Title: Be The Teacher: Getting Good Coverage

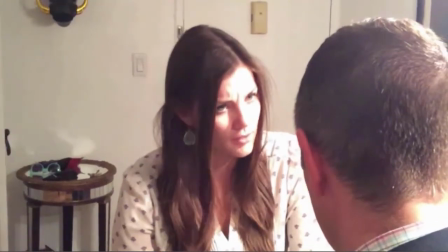[16:55]
Alright, so we start off with the master shot of Laura and I, and the over-the-shoulder shot of Laura, and the over-the-shoulder shot reaction shot of me.
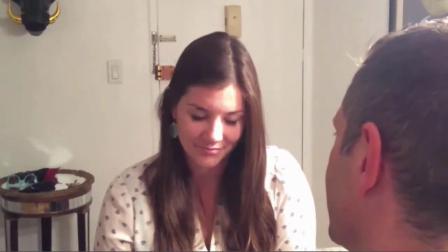[17:03]
Back to Laura, everything's going great, and this is where it all goes wrong.
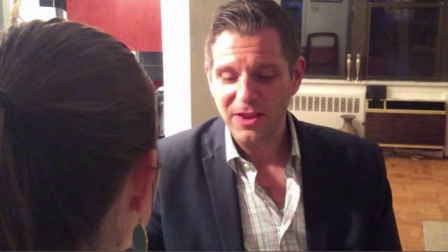[17:09]
Wow, you can tell from the look on my face. Do you see it? Laura's hair is pulled back. That's a problem in what is called continuity. You see, there wasn't someone on set saying, Laura, your hair was up and now your hair is down. So you always need a script supervisor,
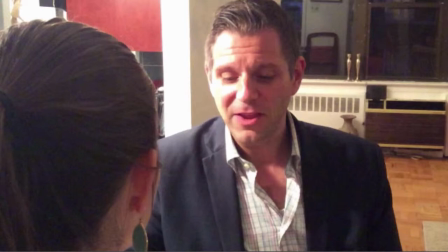[17:27]
someone on set making sure that the body position and the look of the character is the same from shot to shot, even if we are making slight adjustments to the way that lines are delivered. And the continuity errors just don't end there.
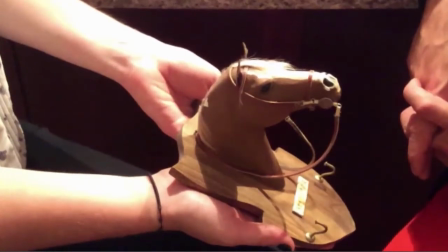[17:40]
Watch this next part. After the horse, you're going to see that my body mysteriously changes and Laura claps her hands. Did you see it? That's a problem because people will pick up on that stuff.
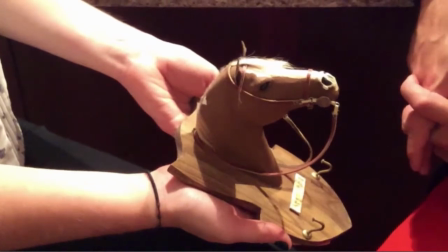[17:54]
Let's watch one more time. Here goes. My body's different and Laura claps.
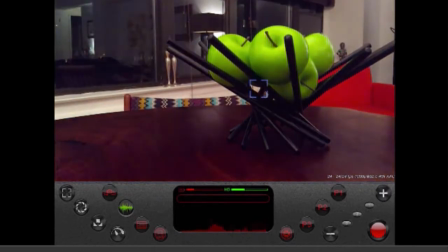[18:02]
So there's a few things that you'll want to remember. For example, you can customize the settings of the Filmic Pro app, and when you have them where you like them,
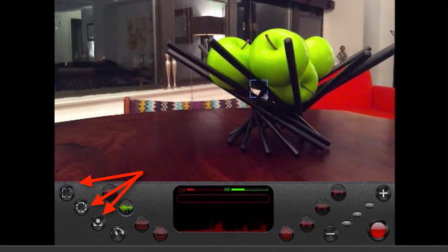[18:11]
you can lock those settings into place by touching the corresponding icon, very much like I'm doing right here. And don't forget, the most important setting is the focus. Yes, that's right, you have to adjust your focus.
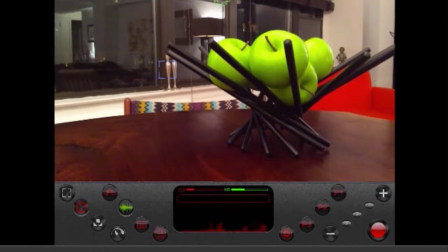[18:28]
So you'll move the box to the object that you want to focus on, and when you have it where you want it, you have to set the focus.
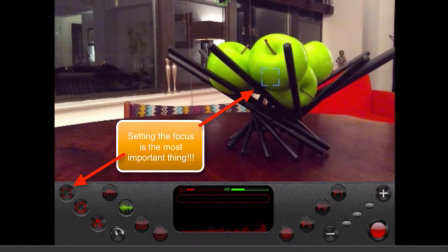[18:35]
You must lock it in place. And you can also lock the white balance in as well when the white looks the way that you want it to look.
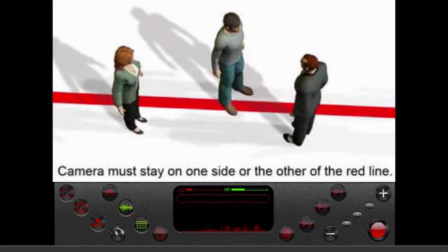[18:44]
Next, don't forget our rules. First is the 180-degree rule.
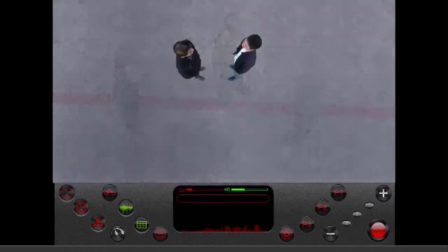[18:50]
Don't forget, the camera must always stay on one side of the action or the other. Otherwise, you'll wind up with moments where it looks like your characters are flipping from one side of the screen to the other.
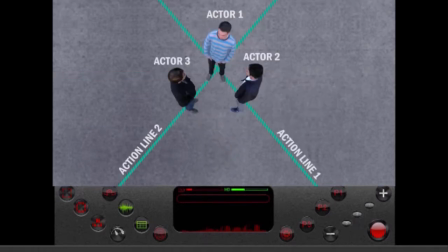[19:03]
Don't forget, we showed it in that example with the two actresses.
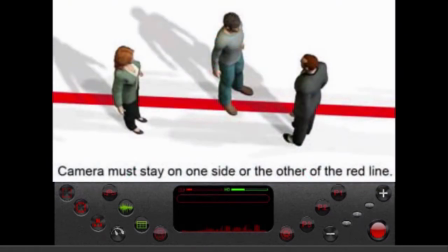[19:07]
We showed how the camera must always stay on the right side of the line. It needs to stay on one side of the line or the other.
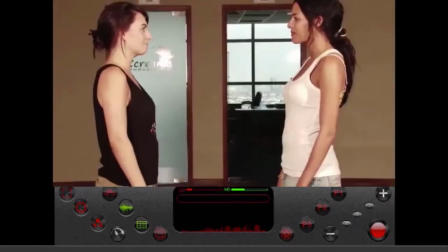[19:14]
So here are those actresses, like I mentioned, and remember, if you don't keep the camera on one side,
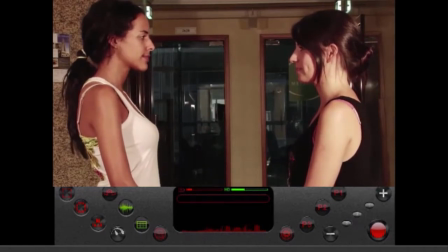[19:20]
it looks like they're flipping and magically jumping around the screen. That will only confuse your audience.
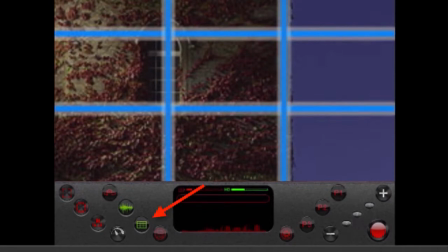[19:27]
Don't forget about your rule of thirds. You'll want to make sure that you're creating interesting images by using the grids that are provided in the Filmic Pro app and setting your shots up appropriately. Don't put something directly in the middle of the camera shot.
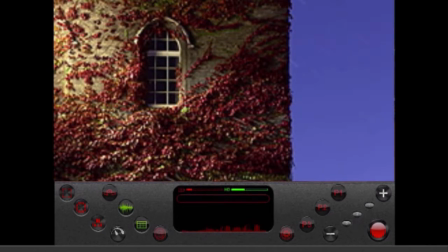[19:44]
Use the grid lines provided in the Filmic Pro app to set up your shot and create interesting shots, much like the ones that we see here.
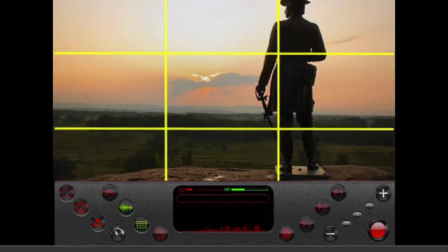[19:54]
These shots are far more interesting than any of the shots that would have the subject directly in the center.
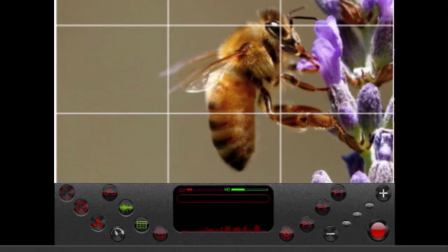[20:01]
Again, use those grid lines to create interesting shots.
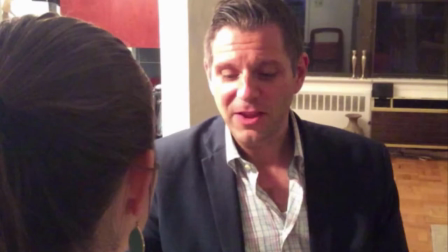[20:07]
And finally, watch out for continuity errors, like this one when Laura had her hair pulled back. You want to look out for errors like this and avoid them, and if you get enough coverage, you should have enough film to cover up any unexpected errors that arise during shooting.
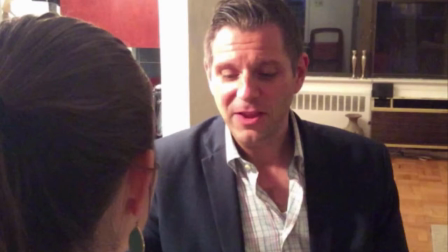[20:23]
It's time to go back to Cartoon Mr. Sturpy and end this particular Be the Teacher.
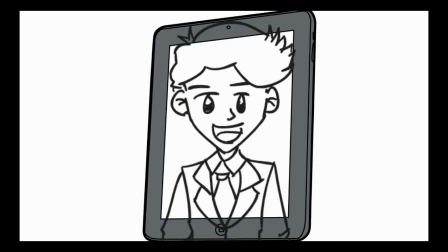[20:29]
So that's it. That's it for this episode of Be the Teacher. If you were following along, you're ready to film your movie.
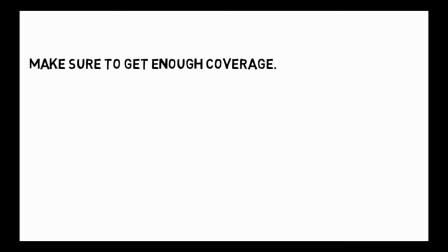[20:35]
Yeah, you'll go out and you'll get enough coverage, and when it's time to edit, your movie's going to be great.
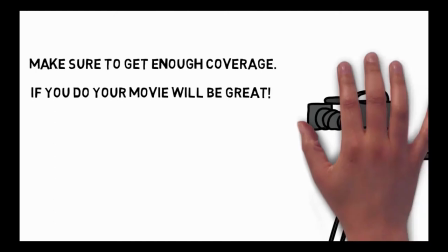[20:40]
Like I said, I'm just using a simple microphone for this.
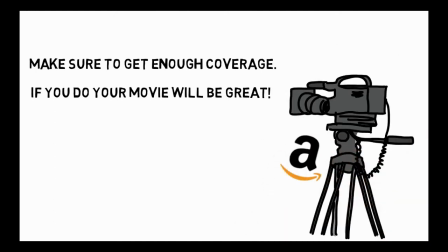[20:44]
You can turn your headphone jack into 2 microphones with a simple adapter that you can buy on Amazon.
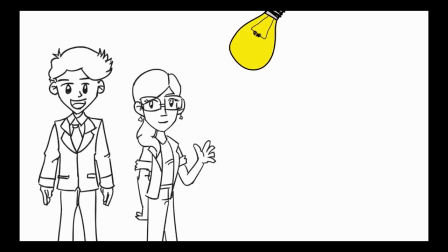[20:50]
And I'm just using my normal lights and my Filmic Pro app. And now you know how to adjust the exposure and set the focus.
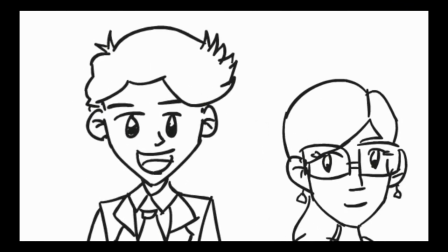[20:58]
So that's it. I hope you learned a lot about filming and getting coverage.